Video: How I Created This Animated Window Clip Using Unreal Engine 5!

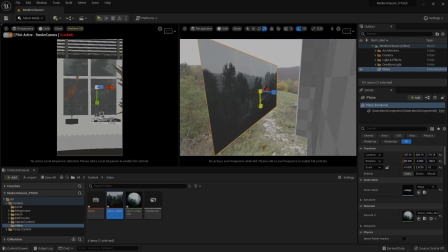(4:17)
I'm going to make it slightly bigger and further away so I can crop out the Shutterstock. Something like this feels the appropriate size. It's all about the right distance and playing around with the scale of our asset, so the trees look a natural size.
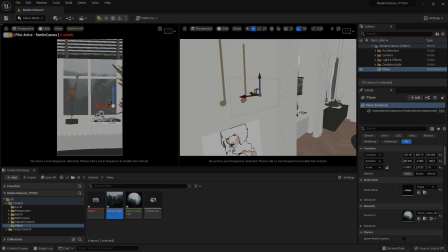(4:39)
I think this is great. Let's see in Path Tracer how this looks.
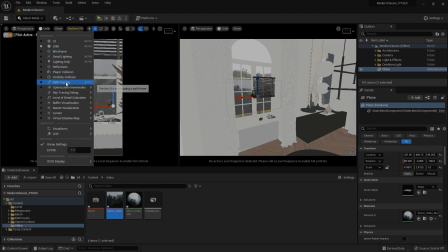(4:45)
So I'm going over to my left viewport and enable Path Tracer. I can see it looks a little bit dark.
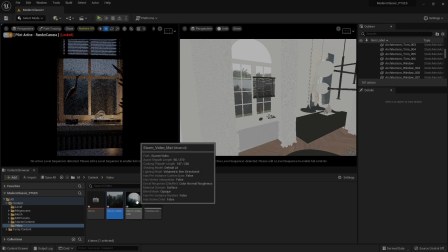(4:52)
We can fix this by diving into our material. Let's open up our material.
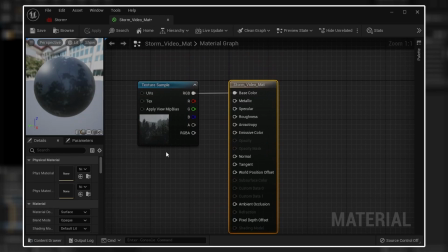(4:57)
And in here we have to fix a few things.
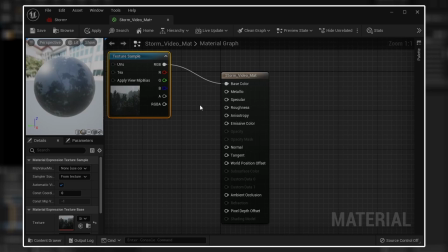(5:00)
We want our material to emit light within our scene, so we have to connect our texture sample into the emissive color. But this won't bring up the brightness. To do that, let's first add a multiply node.
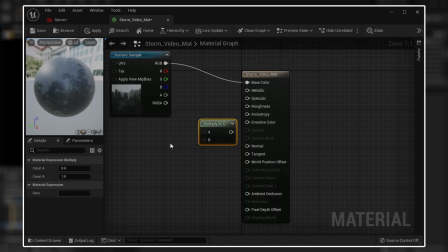(5:15)
And let's create a constant value of 1 by holding 1 on my keyboard and left clicking. I know that a value of 12.5 works fine for my scene, but I suggest playing around with this number as it can be different for everybody.
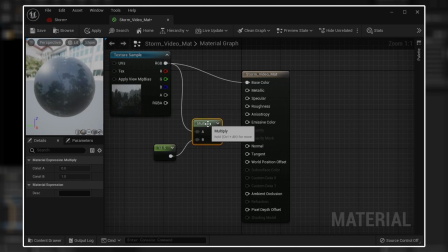(5:30)
Let's apply our texture sample to the multiply node and add the multiply to the emissive color.
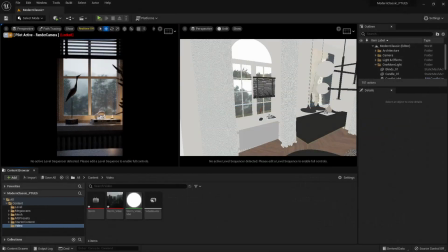(5:36)
Now let's click save. That's everything you need to know on how to create an animated window clip. Make sure to scale and light appropriately to your exposure settings, and everything should look photorealistic. The setup that we just went over will also work with baked, lumen, ray traced, and pad trace rendering methods.
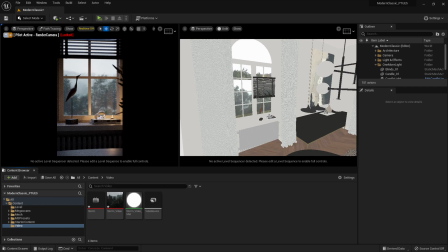(5:54)
In this video, however, we covered only the pad tracing use, as this is one of the most unused causes for backdrop videos within Unreal Engine 5. I do, however, have a detailed video on how to render with pad tracer. You'll learn how to set up lighting and how to render images like this.
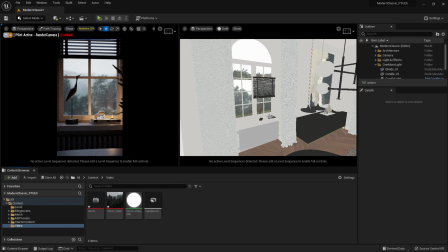(6:10)
Make sure to check it out if you have any questions regarding those topics. Finally, let's go over some tips and tricks.
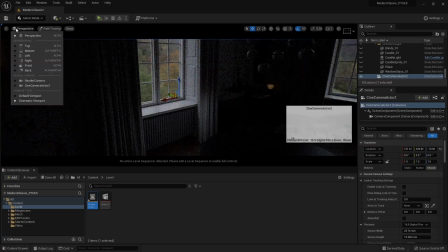(6:17)
The first thing I do when working on a small scene like this is to make sure to have an idea in mind of how I want the final shot to look like.
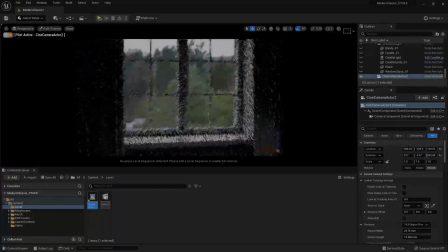(6:24)
With that idea, I sketch out a rough area where I want my camera to be.
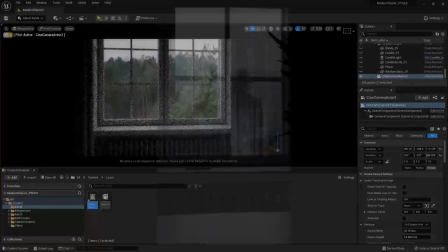(6:28)
Once satisfied with the framing of my camera, I start to add assets to the small world I am creating.
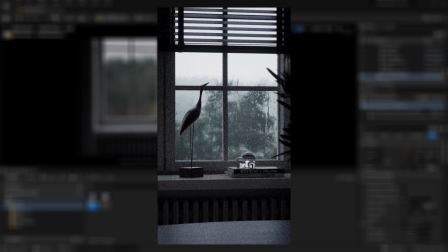(6:34)
This is an iterative process. Within this process, I make sure to save screenshots so I can go over them and see what needs changing or slight adjustments over time. The great part about building a small scene, however, is that we don't have to care how anything looks outside the camera that we've set up.
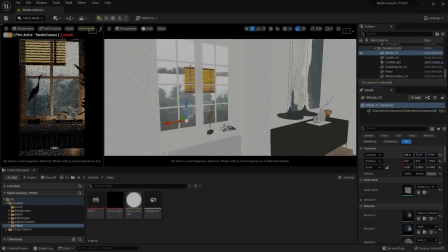(6:50)
We can leave everything messy and unproportionate. This keeps the focus on our final render and saves a lot of time.
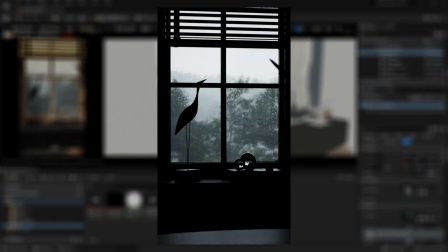(6:56)
The lighting, however, took some more time. It was quite interesting because just using an HDR wasn't enough. It looked quite flat.
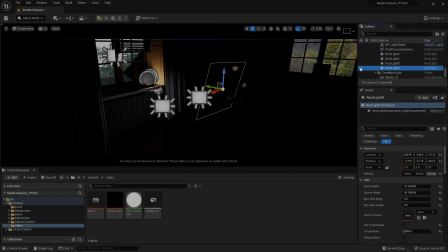(7:05)
What we can do about this problem is to set up some lights around the scene, and this is exactly the thing that happens in movies and TV shows. Using these fill lights, I can create a trim light around my objects, not only making the popper stand out, but also enhancing the depth of my shot, which really adds a lot of realism and value to the final render.
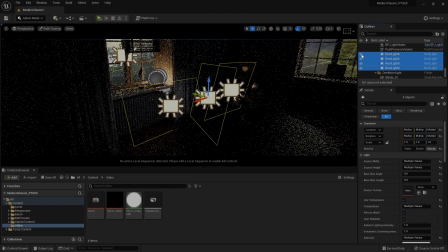(7:24)
And maybe most importantly, it adds some drama to the overall environment. Finally, we have efficiency.
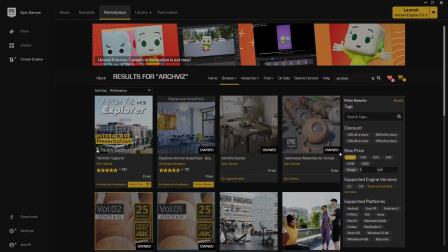(7:32)
I can't say it enough, but don't reinvent the wheel again. Let's use what's available to us and quickly come to a desired end result. For this project, I wanted to focus on an animation. Because of that, I didn't want to struggle creating candles or a complex shader for the raindrops.
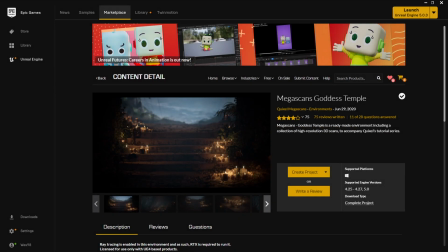(7:47)
So I took the candles from the Unreal Temple project and the raindrop material from the Advanced Glass Material Pack.
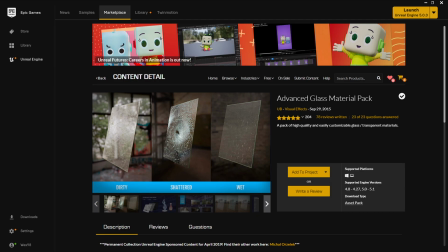(7:54)
These are both free to download. I will share the links to these asset packs in the descriptions below.
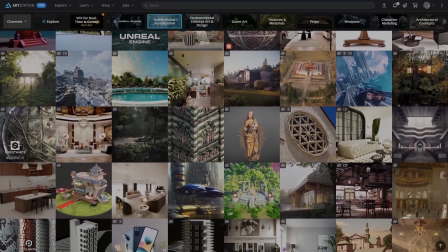(8:01)
That was all for today's video. I hope this video will empower our amazing community to create more artwork.
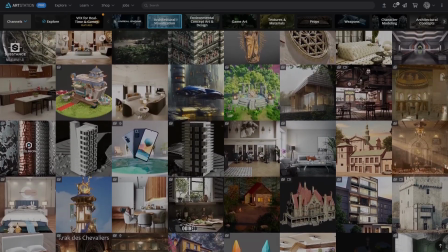(8:06)
But if you have any art, feel free to share a link in the comments. I'll be happy to check it out.
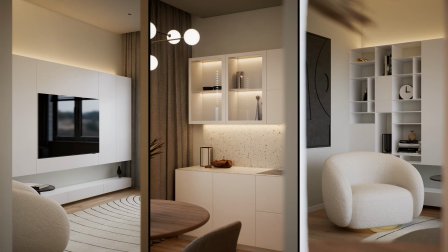(8:13)
Before I go, I want to show you a small teaser of an upcoming series I'm working on. I will go in depth on how to create photorealistic Archviz interiors using only Lumen. Stay tuned for that, and see you all later.